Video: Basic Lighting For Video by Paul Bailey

Hi, I'm Paul Bailey. In this video, we're going to take a look at lighting. What you may not realize is, a camera sees light differently than your eye does. It tends to emphasize light and dark, and also color differences between different types of light. The purpose of this video is to help you understand how to make the best use of shooting with an inexpensive video camera like this one, under a variety of lighting circumstances. What works, and what to avoid, so you can shoot a great-looking online marketing video for minimal cost.
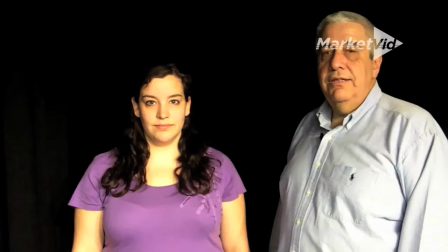In this lighting example,
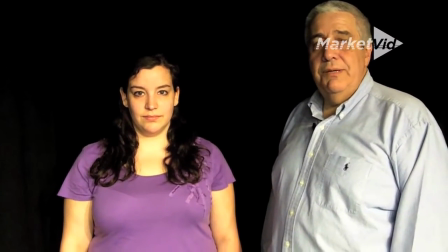we're using incandescent light mounted on the ceiling and it warms up the subject and gives us pretty good light across the way, giving us good detail.
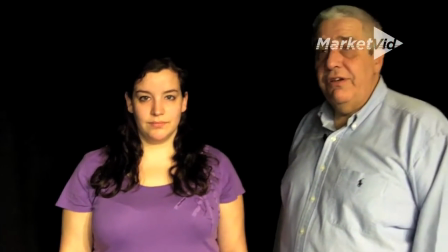You must be careful when you're putting your subject in a room not to put them in front of a very bright window, because when you do, watch what happens.
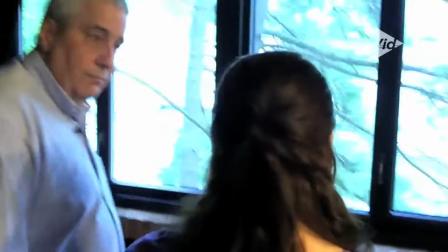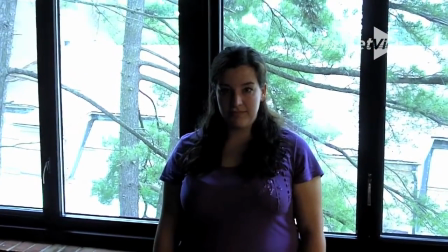The camera sees the very bright window and unfortunately your subject becomes very, very dark.
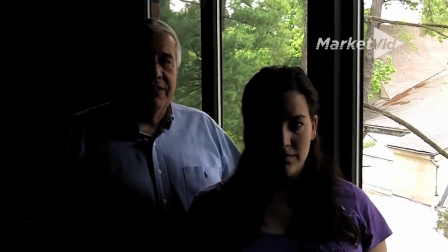In this lighting example, we're just using the existing or window light coming in from the side of the subject.
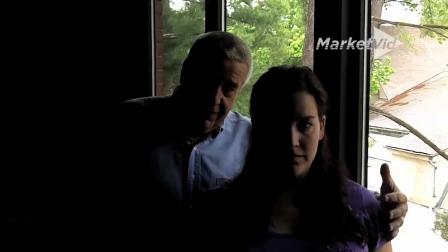It's daylight, and you'll notice this side is pretty flattering and nice and bright. The problem is this side is very dark.
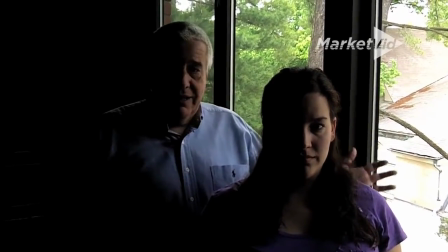Now the daylight's kind of bluish-green,
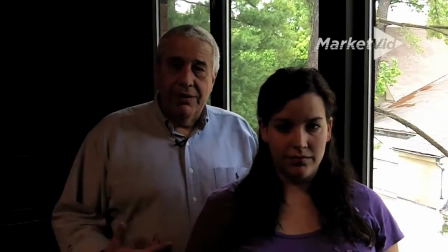and you might be able to turn on fluorescent lights in the room to brighten up the dark side of your subject, and that may improve the problem with the shadows.
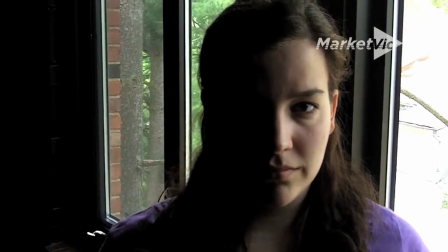If that doesn't work, the other thing we can try is a nice little incandescent light,
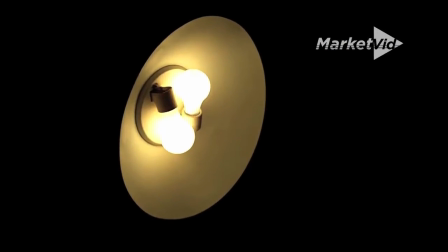like this, and that will again lighten up the dark side.
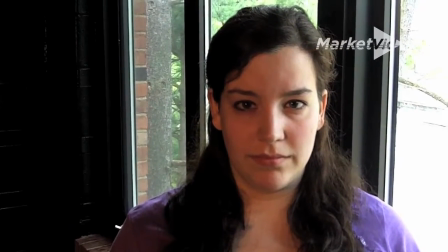But now you have bluish greenish light coming in from the sunlight side, and sort of a yellowish light from the tungsten.
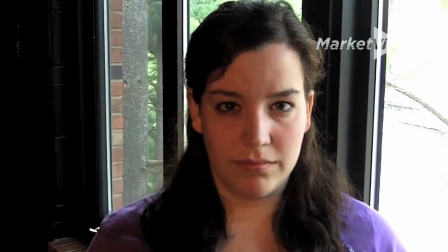Not totally successful. So the next choice perhaps is a reflector. Now reflectors come in all sizes, shapes, and colors.
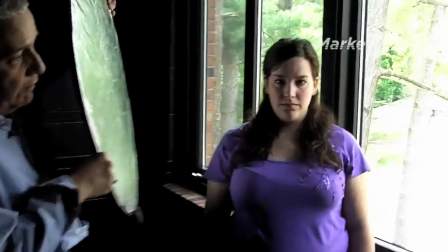This is a smallish one but when we bring it up to our subject and bounce the daylight back in there it's kind of
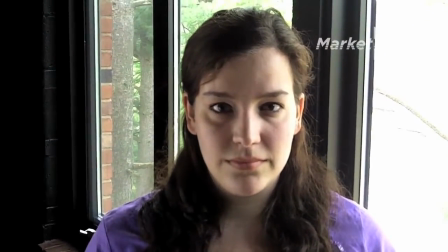matching the color and it could be more flattering so that might be something to try and we take it away you see the dramatic difference
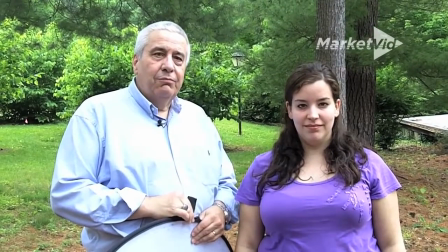well we're outdoors we have a beautiful bright cloudy afternoon that
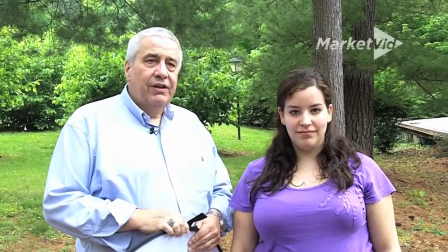gives us really nice soft light from above and it's pretty flattering on our subject However,
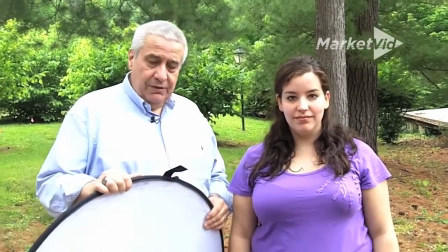you might like to fill in and warm the subject up a little bit, and that's where a reflector comes in handy.
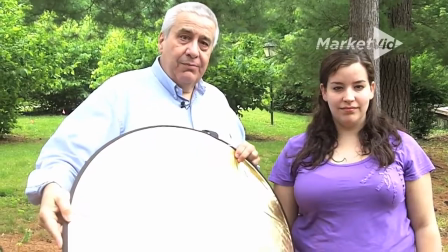Notice this side is gold. That gives us a little bit of warm light. The other side is white.
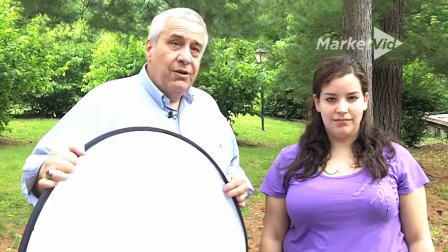It could be just a simple little fill on the shadows. Watch what happens on our subject when we go to the white.
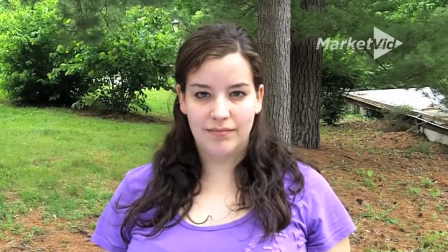Take it away. You'll see how it gets a little bit darker. One more time. Now, we'll go to the gold.
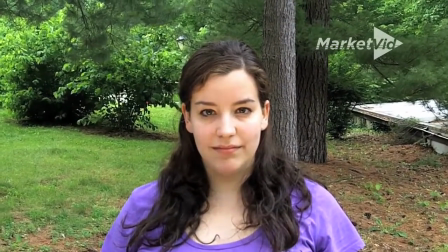Watch what happens. It's going to warm up the picture. See that? nice warm light on our subject could be like soft sunlight take
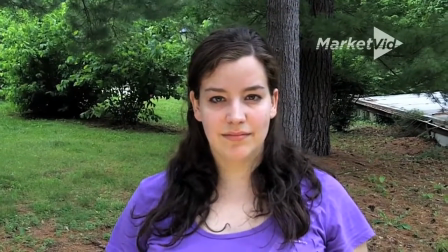it away you see the difference and the gold is fairly dramatic actually and with nothing it falls back to just the light coming from above and you get kind
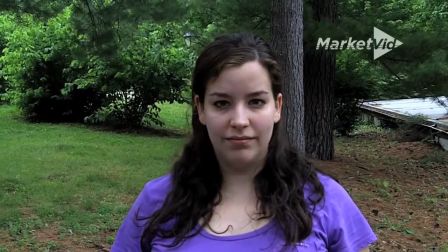of darker shadows once again there's the gold now there's the
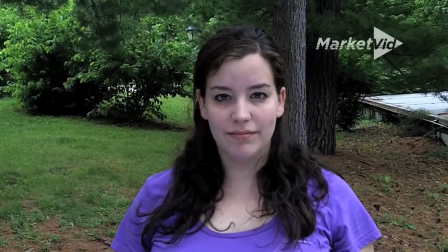white and that helps get rid of some of the shadows under your subjects eyes very easy to do outdoors on a bright cloudy day
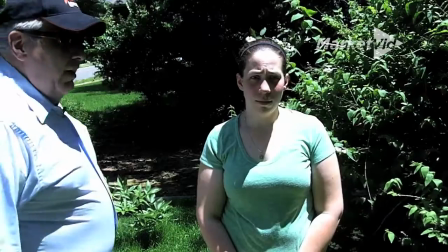we've moved to a bright sunlit location and the problem that you see and used to think it was important to use bright sunlight for pictures.
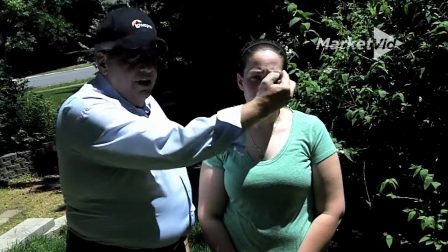The problem you see here is dark shadows, bright sunlight,
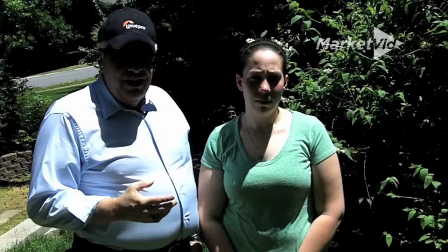high contrast and today's cameras are very sensitive and may not be able to make a nice blend to make that work.
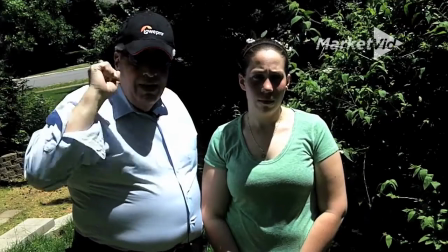Also don't let your subjects wear hats with heavy shade underneath their eyes or over their eyes and
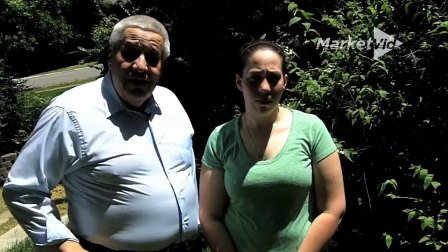of course sunglasses are no good because you want to see their faces and now you have a problem because everybody's squinting into of the sun.
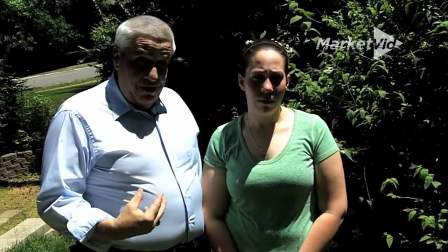Those reflectors we used in the earlier examples are not going to be useful because a shiny reflector
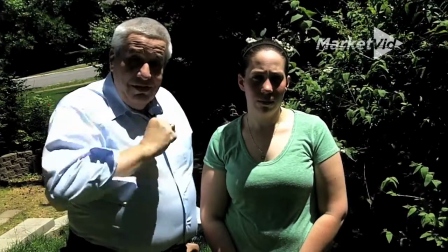will cause nasty sunlight to bounce right into your subject's face and it's just like they're looking into the sun.
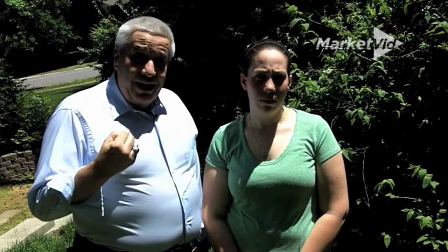Listen carefully and you hear those bug problems that we have in the state we're in now and that's a background noise you really can't do anything about.
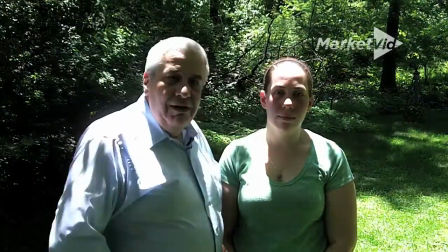This lighting condition is what we like to call a good bad example.
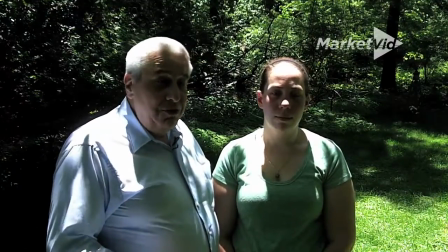I really recommend that you don't use this kind of lighting, it's called specular,
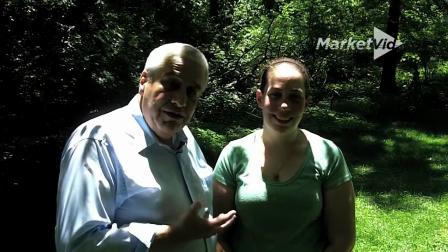where you have really bright areas and really shadowy areas, it confuses the camera, and of course visually it confuses the viewer.
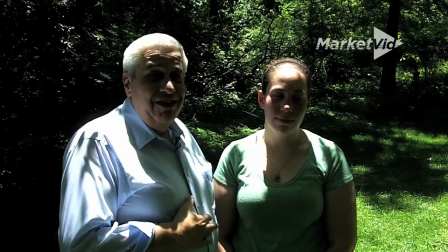This is not a good lighting condition, you really have to watch for it because it's easy not to see it until it's too late, so try to avoid this kind of lighting.
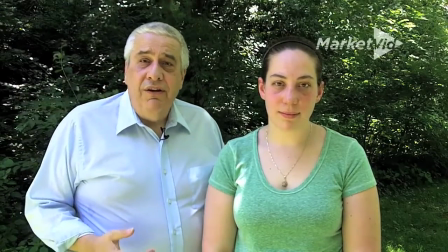This is probably my favorite lighting condition for outdoor photography, whether it's still pictures or video, you're using what we call open shade. shade.
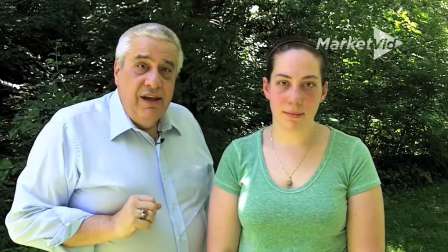That means your subject is in the shade and you're receiving nice light from the open sky above.
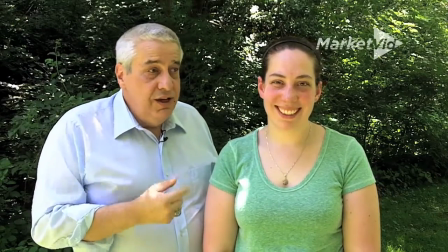No harsh sunlight, no hard shadows, very nice detail on your subject's face,
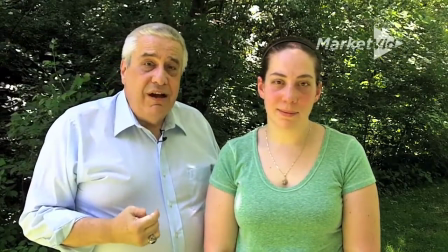a very easy location to find almost any time, and probably your best option for outdoor shooting without any kind of additional extra lighting. This short video will help you get started, but for more help, be sure to sign up for my webinar or my one-on-one coaching.
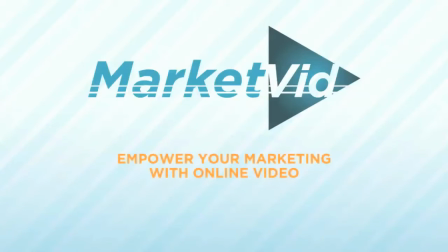MarketVid, empower your marketing with online video.